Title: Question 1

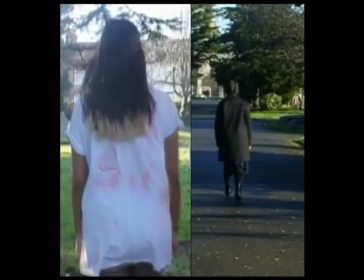The villain in white compared to the victim in black should be the other way around to show their personalities. Villains typically have the dark personality, and the colour black represents who the villain is. The colour white is normally worn by the victim to show their innocence, but in this case we subverted by swapping the colours.
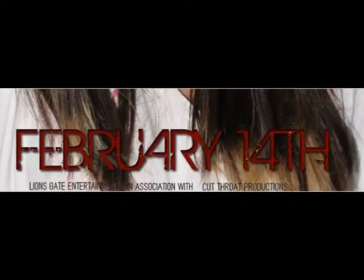Also, the film release date is scheduled for Valentine's Day.
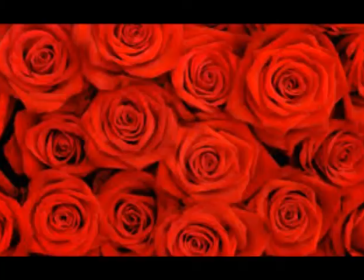Valentine's Day is usually associated with love and romance, so you would expect romance movies to come out on Valentine's Day, not a horror movie.
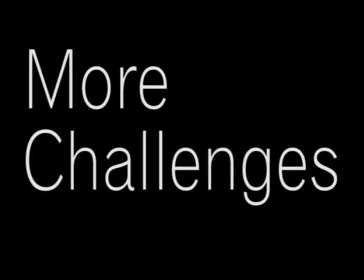It's targeting an audience who hate things to do with romance. Another challenge that was involved was having an all-female cast.
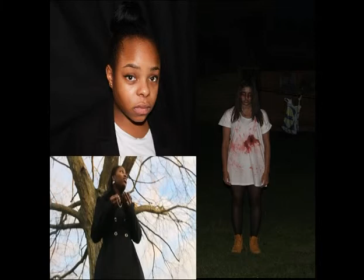Typically in horror movies, the villain is male, but in this instance, we decided to have the villain being a female.
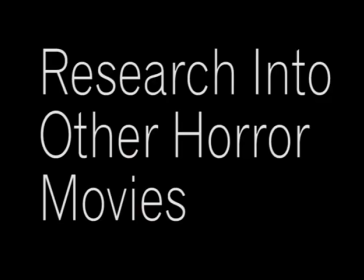There are some horror movies that inspired having the female villain, such as Jennifer Check in Jennifer's Body,
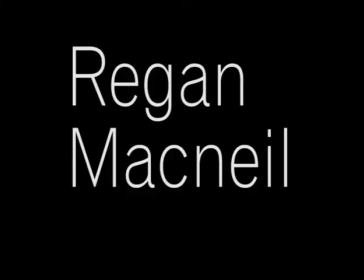Pamela Voorhees in Friday the 13th, Regan McNeil in The Exorcist, and Annie Wilkes from Misery.
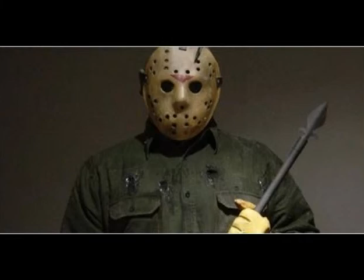Majority of horror movies have a male villain. Jason Voorhees from Friday the 13th, Michael Myers in Halloween, Craig from Last House on the Left,
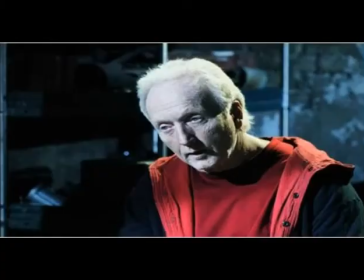Norman Bates from Psycho, Jigsaw from Saw, and Leatherface from Texas Chainsaw Massacre.
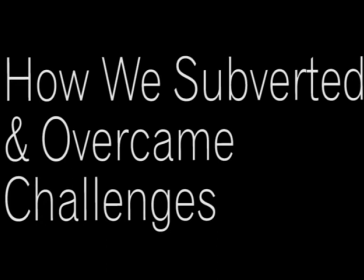We decided to subvert from typical villain as it was easier working with the females in our group. Our old narrative included Mel, but his timetable clashed with all the timetables of the members in my group, which proved tricky when trying to film.
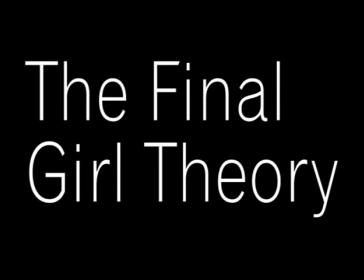Theories used. Carol J. Clover came up with the Final Girl theory. We applied the Final Girl theory as Shauna, who played the victim Riley, was the last girl standing.
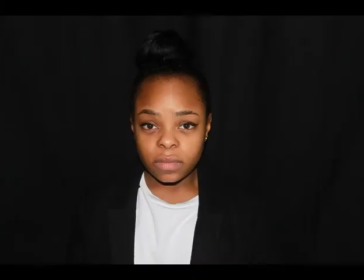She's the main one who was come face to face with the villain. Also, her name is representative of Final Girl in another horror movie.
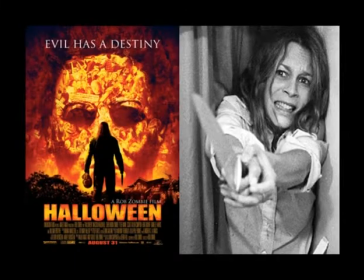Final girls we looked at in other horror movies were Laurie from Halloween, Sydney from Scream, Ellen Ripley from Alien, and Lila Crane in Psycho.
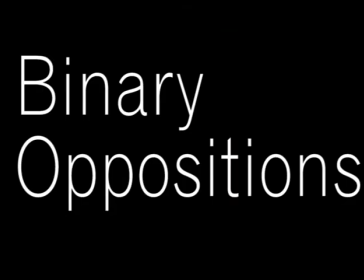Levi Strauss's binary positions were evident in the horror trailer. The costumes were a good example of showing black versus white.
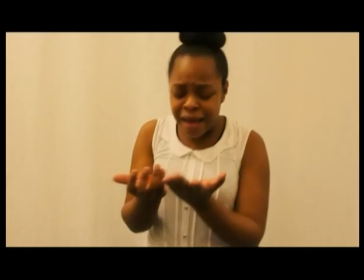The black and white colours showed opposites and showed the difference between the characters.
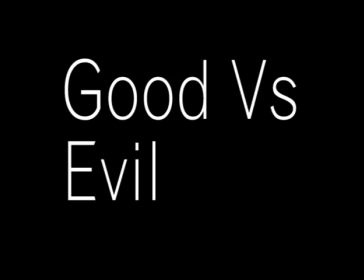Good versus evil was evident in the trailer, as the villain was seen to be evil after she was strangling the victim and holding a weapon.
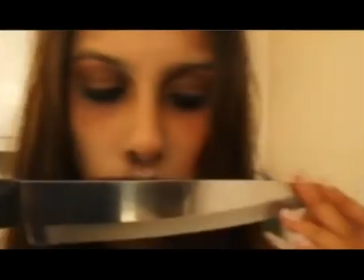Holding the weapon made her seem menacing, especially the way she was staring at it.
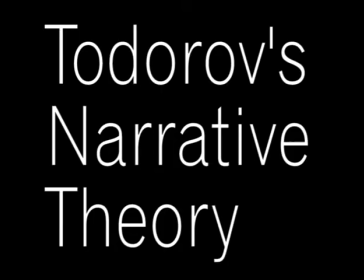Todd Wolf's narrative theory was used in the trailer to show the equilibrium and disequilibrium. The equilibrium showed the victim being unaware of the villain making an appearance. She lives her day normally, and there are several scenes where she's sleeping blissfully, not noticing that the villain is about to consume her life.
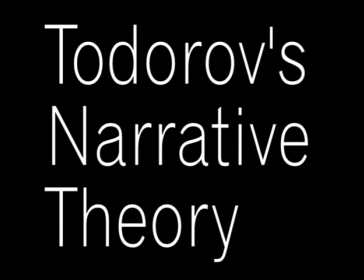The disequilibrium comes when the destruction starts to happen. The villain engages in violent contact with the victim, and there's no turning back from the curse that has affected the final girl.
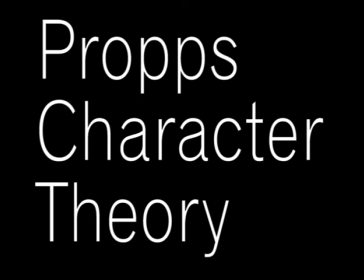Propped character theory was used to show one of the characters that he identifies. The villain is the primary character that is shown in every horror film. A villain is needed to progress the narrative and cause conflict and destruction amongst other characters in the movie.
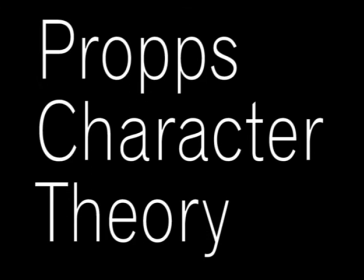Props character theory can hardly be applied to the horror genre and mainly applies for fairy tales.
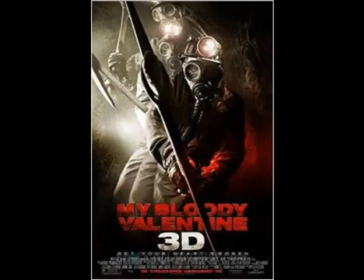All the characters he lists aren't in my horror trailer, but the villain is. I looked at the film My Bloody Valentine and I assessed that the only character theory that could be applied to the film was the villain. This emphasized the fact that the theory couldn't really apply to the horror genre as well as perhaps some other genres.
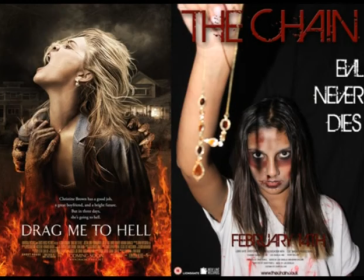The film poster. The Drag Me to Hell poster was the real media text I used to help me with making the poster. The woman on the front is having the necklace dragged off of her. The necklace plays a key role in our trailer, and this was the only horror poster that I could find that had a chain on it.
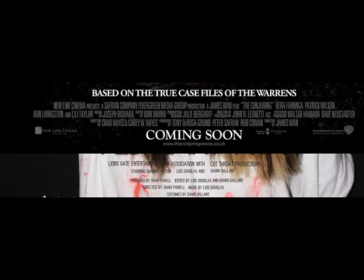For the way the credits looked on the film poster, I used the Conjuring film poster credits to help me. The size on the Conjuring poster was the size that I wanted, and also the way the font looked was the look I was going for as well. It's conventional for the credits of the film to be at the bottom of the poster, and both my film poster and the Conjuring poster conform to the conventions of a poster.
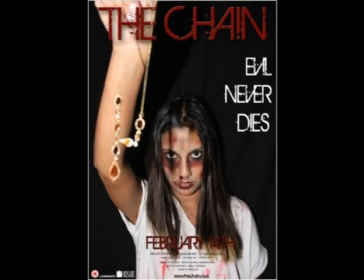For the poster as well, I got inspiration from a few horror posters for the colour scheme. The colours typically associated with the horror genre are black, white and red, so I made sure to have those colours on the poster.
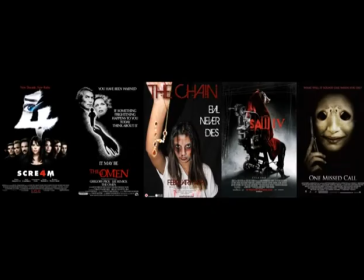The Omen, Saw 4, One Missed Call and Scream made me stick to the colour scheme as I felt the colour scheme was effective on their posters to make the poster stand out.
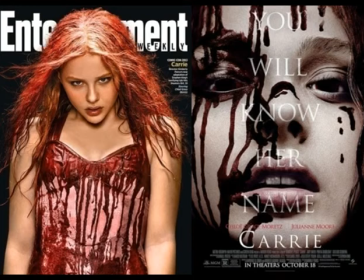I also used the Entertainment magazine cover and the film poster that featured Carrie on it to inspire having Dawn on both the magazine cover and the film poster.
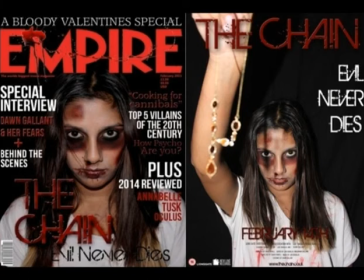I felt it would be a good idea to have the villain appear on both the magazine and the film poster to demonstrate to the audience that she plays a huge role in the trailer.